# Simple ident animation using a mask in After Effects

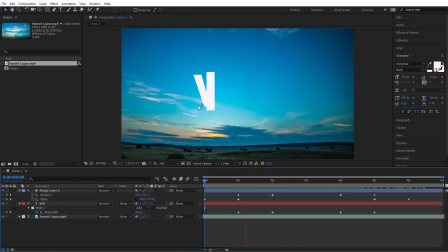Just to clarify what this is, if you watch your animation at the moment, you'll see that the animation is quite rigid, there's no acceleration, and it looks quite unnatural.
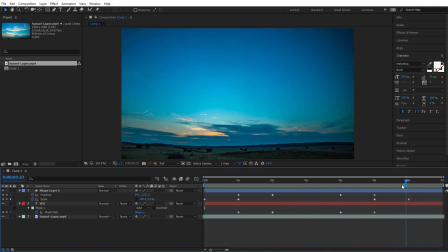You should notice the difference in a second. So drag select all those keyframes so they go blue, don't miss any out, and then right click on any one of them, go to Keyframe Assistant, and go to Easy Ease. They'll all change into these sort of hourglass shapes. Now, if you preview your video, it should look a lot smoother.
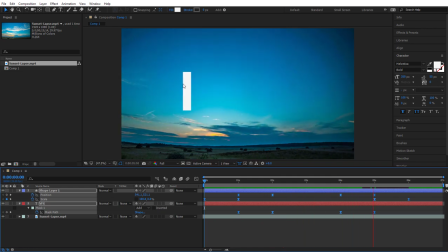There'll be acceleration and deceleration in the animations of your mask and a white bar.
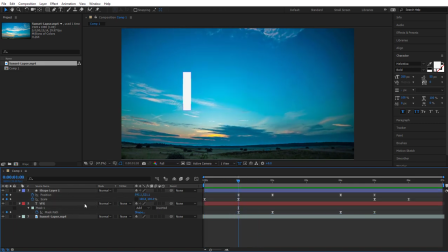So now it looks even better. The final step is to add motion blur, something that the human eye sees naturally. We want to see this again in any moving parts of our video. So to do that, we'll turn on motion blur with this button right here.
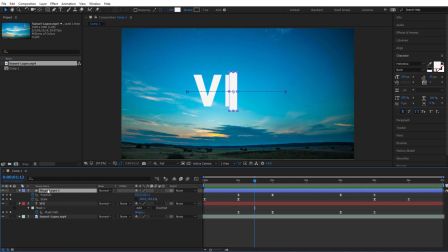So it looks like a stack of circles. Just beneath it, on shape layer 1, the white bar, activate that by clicking in the empty box beneath it. You still can't see this having any effect on your video until you hit activate it up here.
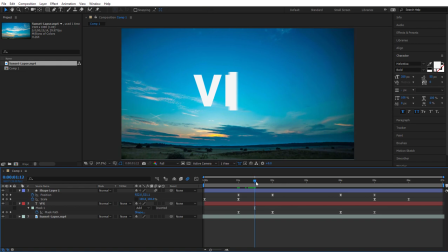And now you should see that your white text, your white bar, actually has a bit of blur while it's moving, which should add to the realism and make your video just that much nicer.
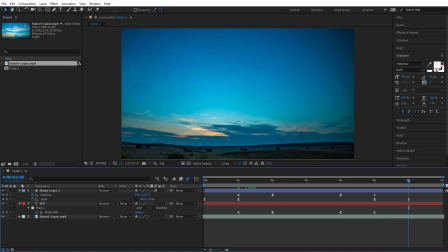The final step is to make sure you've trimmed the end of your video down, so if your animation's finished at 6 seconds, you may just want to make sure that you trim the edge of a video down a bit, but I'm happy with 7 seconds. Now you can go to your media encoder queue and render that off in there.